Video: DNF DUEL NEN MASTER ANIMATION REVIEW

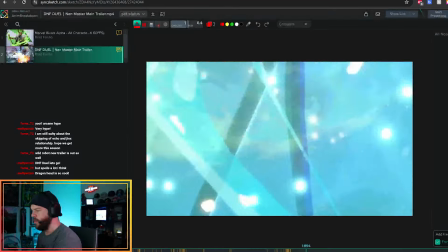(15:45)
dragons come out and consume the frame i would really play around with more of the dragon faces like i love seeing the
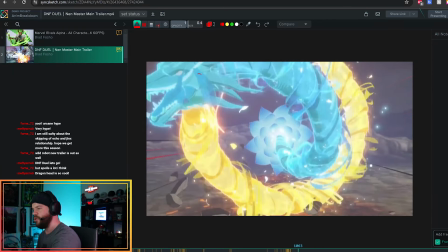(15:51)
dragons and all of a sudden they just cut out like we barely get to see the blue dragon and the yellow dragon and then all of a sudden they're gone they're
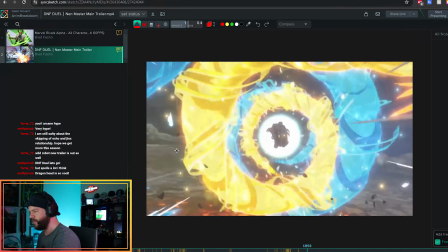(15:58)
gone from the frame we give them a little two or three or four more but this is really fucking dope like i love how they reveal her at the end and come in with a nice cool shot like i love i love the entrance she comes in through the ball we kind of
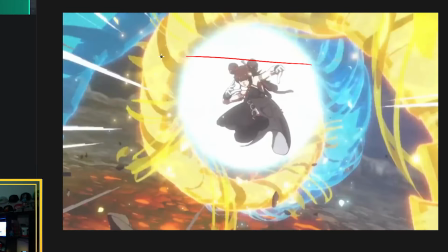(16:13)
hit a high wall right here she stays in the center of the frame for a little bit more extra readability it's golden right through here i don't really quite
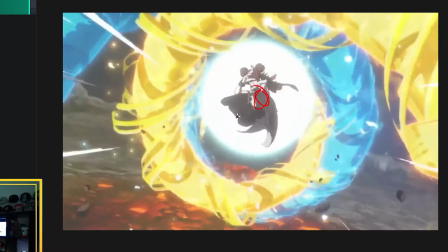(16:21)
see the the foot and where it's coming and merging to because again it's like black on black discrepancy of the legs and the feet
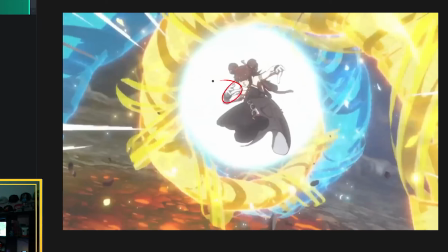(16:29)
versus like the dress and stuff like that when you have like a white background and your character has white anything it's important to have that establishment of like how this character is
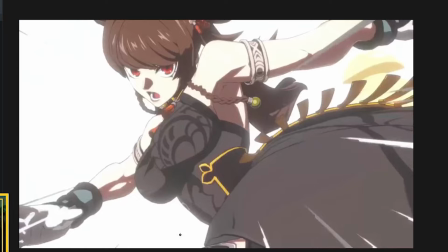(16:38)
looking and designing this thumb though and then coming in for the nice close-up of the eye really nice transition you
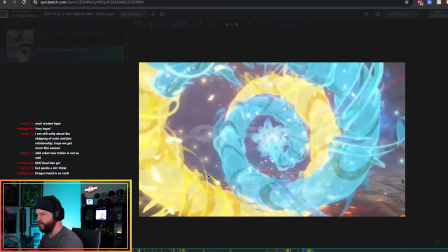(16:47)
start seeing more details of the nose and the mouth through there as well too cut to this and they hold for how long so like this is like a readable pose so i'm guessing guessing like six to seven frames chat one two three four
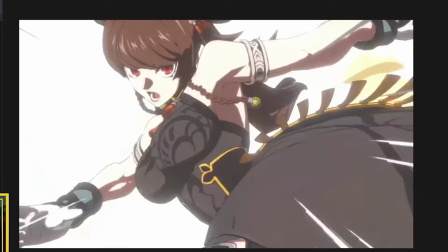(17:00)
five six seven eight nine seven eight frames yeah cut in hold one just one quick frame that's cool
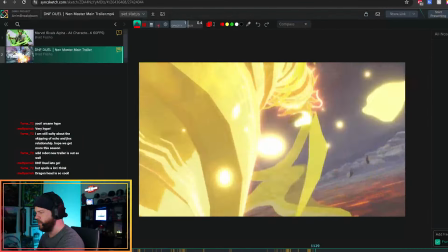(17:09)
and this is pretty cool nice little dutch tilt shot her feet come
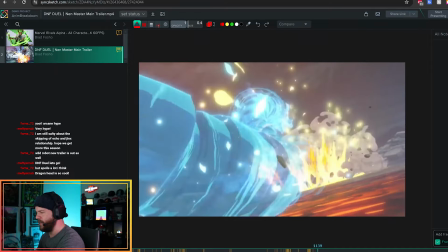(17:14)
in we hold it for like one two frames that's clever and then she just darts down that path
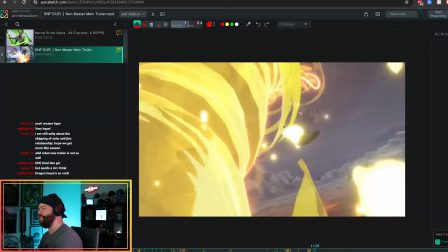(17:19)
okay so i didn't see this before so the victim is like has
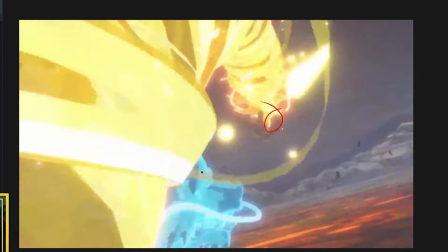(17:24)
like three or four frames and then falling the dragon consumes it and then the blue dragon oh oh he comes through here oh that's just too
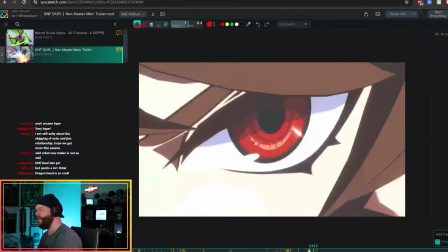(17:32)
much yeah I didn't even read that part he should have just had that blue dragon go straight I thought it was just gonna be straight like the
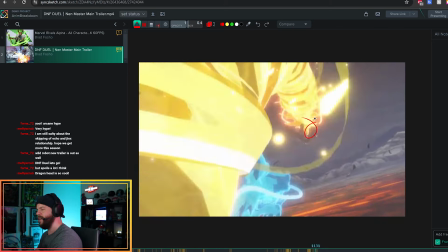(17:40)
yellow one takes him over the top he suplexes him he's like you know get out bitch and then the blue one should just went straight and the other one
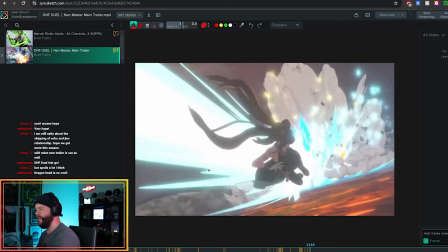(17:47)
takes him over the top and then the blue one should just went straight in there but he's got like this one two three frame
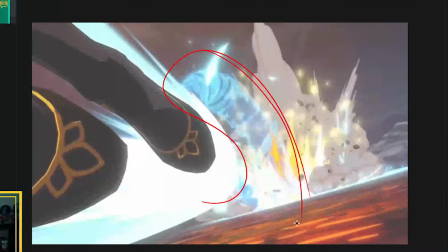(17:55)
of him doing that yeah i didn't read that stuff only thing we're looking at is movement here and movement here i love how she goes from like this really
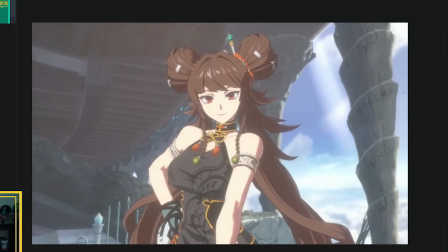(18:03)
like very disciplined very strong to like this quick little personality pose right there i love it from serious to stern to playful you know
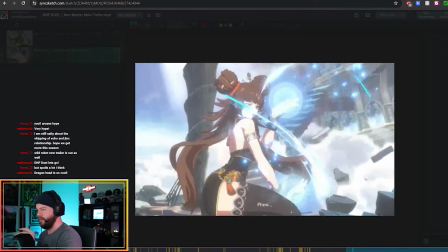(18:12)
and nice simple nice simple uh arc shot through here nothing too crazy clearly the arms and the hands of the star of the show
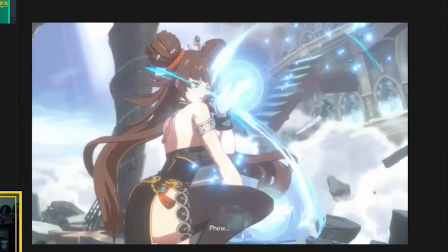(18:20)
right cool is interesting nice little lake lift throughout here didn't even need to do that too but this is kind of interesting too but it kind of makes me
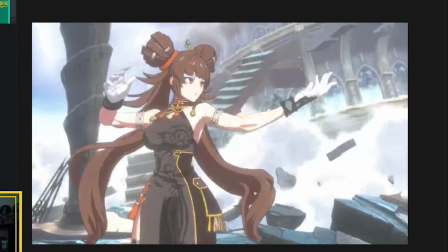(18:28)
think how off balance she is very nice attention to fingers
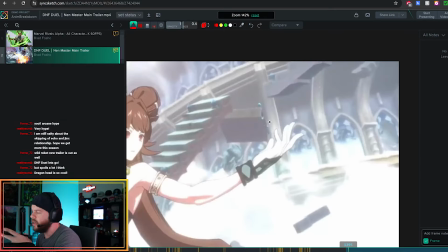(18:33)
details and fans I love how this character does not have a little toothpick fingers does not have small fingers at all they gave them girth they gave them with they gave them actual dimension and thickness too you don't even need lines to
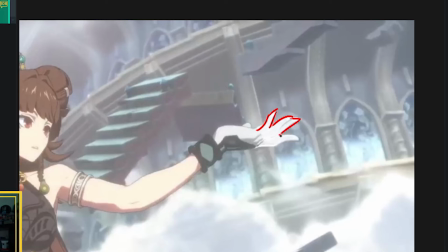(18:47)
separate the fingers too as long as you've got great shapes and the rules of two you really notice these fingers pop see like if i were to do
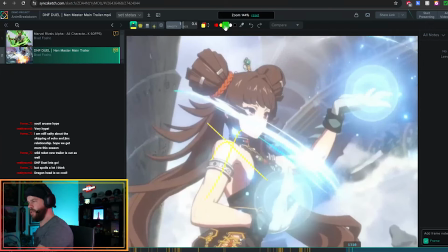(18:55)
this in a professional setting this would an absolute be a no-no like this would definitely be called out we'd be like nope too high
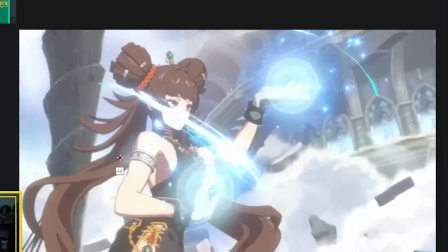(19:03)
breaking the clavicles with this character it just works you know especially like with all the cosmetics
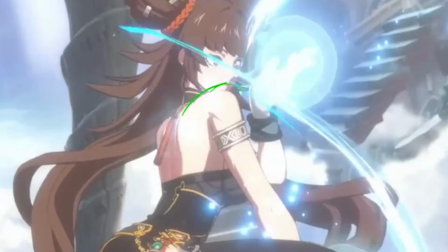(19:07)
that are around her especially here too really pushing that nice shoulder line
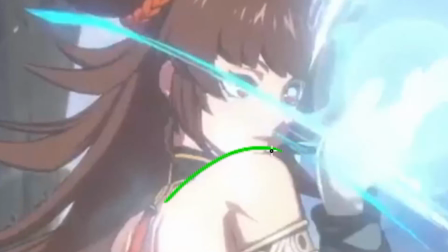(19:12)
the way that's up really nice really feminine really sexy too coming in
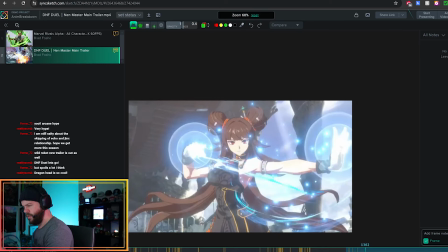(19:16)
and out yeah it's really cool nice clean really good solid shapes
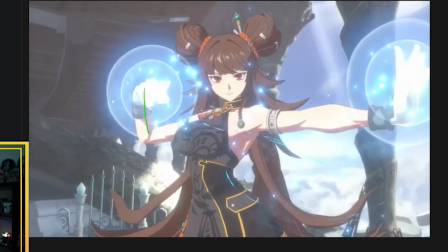(19:21)
too the thing I love about it as well too is that she's got this nice line of action in her spine but really they're using these arms to be solid and hard curvy torso curvy body but then the arms register is really solid and really strong so again strong solid poses are hard